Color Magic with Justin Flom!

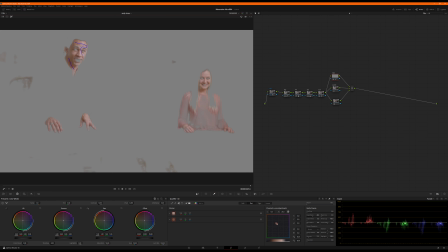See if I can isolate out her shirt.
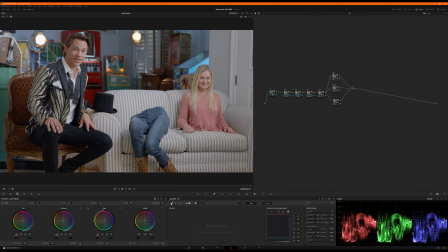Not great. Let's just do a fresh sample.
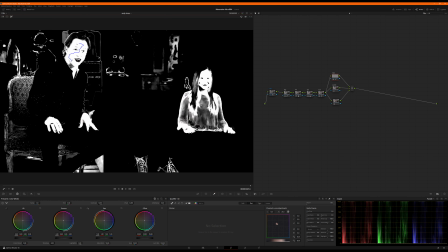Sometimes I'll hit the sample several times before I kind of find the magic sauce. Quite a bit.
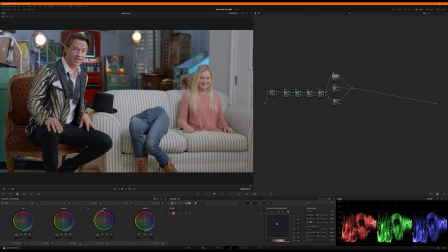Add a little bit to his neck right there. Then we'll try one once again to pull out this pink on her shirt.
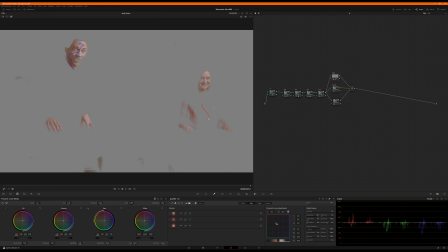Yeah, it's just so many shared tones in this one part. Okay, that's not terrible. It's cheek right there. Oops.
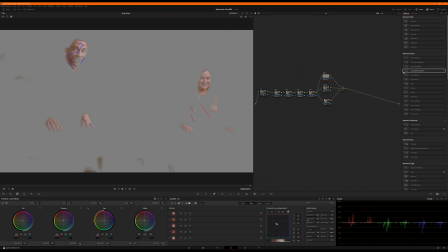Okay, we'll work with that to start with. So let's throw our color compressor on it. I want to just get this skin tone kind of tightened up in terms of the overall hue. So I think we'll use that sample. And we're going to flip our scopes to vector. Look at the skin tone indicator. For kicks, I'm going to push it up and to the left just a little bit. And we'll see where we end up once we toggle solo.
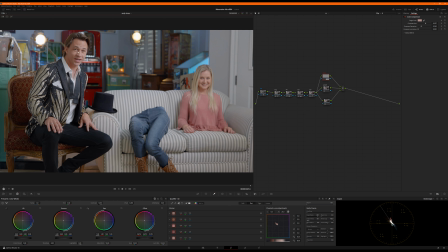So let's audition it off. Back on. Yeah, I really like it's subtle, but you can see how he's a little paler, a little bit more pale. And then when I kick it on, he warms up and just tightens up just enough.
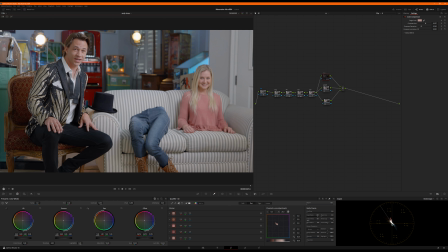Same to her. You know, she's out of focus. She's in the background. He's talking to camera. He's about to hold up the product, and then we'll cut in tight for a wink and a smile. So I think that works. Let's leave that where it's at. Okay, let's play with our jacket. Back to 3D qualifier. Switching to parade.
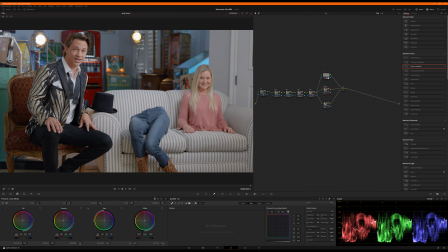I just want, I don't know if this was actually gold or silver, but I'm going to make it gold because it looks cool when it's gold.
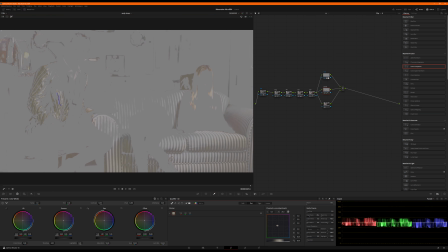And we're going to need to mask the snot out of this thing
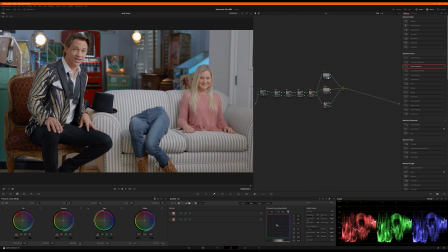to ensure we don't color the couch gold because it's picking up all those stripes so easily. So it must be like a silver then, because I guess that's why it's identifying as these stripes as well. No big deal. We shall get it. Just auditioning on and off, or soloing on and off to see where I can sample more or not.
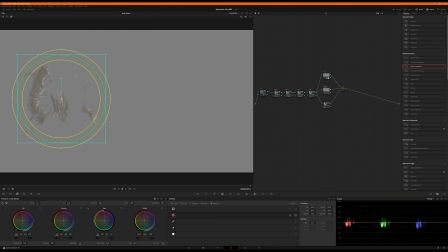Okay, so let's go to mask. Let's just, he's sitting still for this whole shot, so this works to do this.
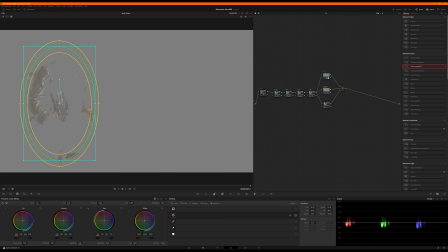Something like that. Okay, going back to qualifier, I'll just clean it up a little bit.
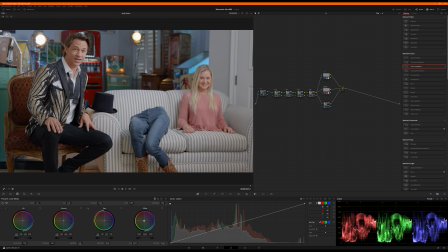Now, let's have some fun and just roll our offset. Just screaming, honking gold.
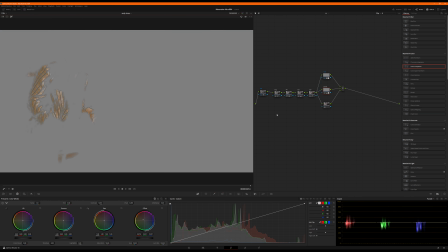Oh yeah, let's see where we've got any kind of bleed. Okay, maybe a little back here in the chair, don't really care.
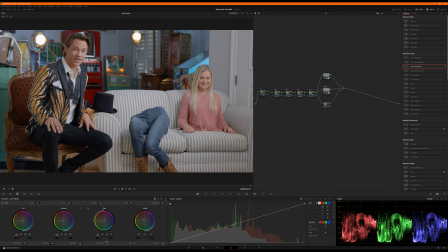And then I'm going to bump sat up to like 75, just make this thing, maybe 65. Make this thing sing, and I'm going to brighten it a little bit. There we go, just a little brighter. All right, let's audition that off.
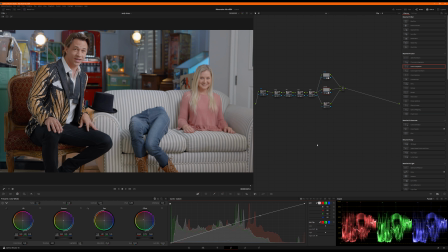Okay, it's silver and not really doing much, and then on, it's screaming at me like, look at me, love it. Okay, jeans. Let's move to his jeans. We're not going to do a ton here.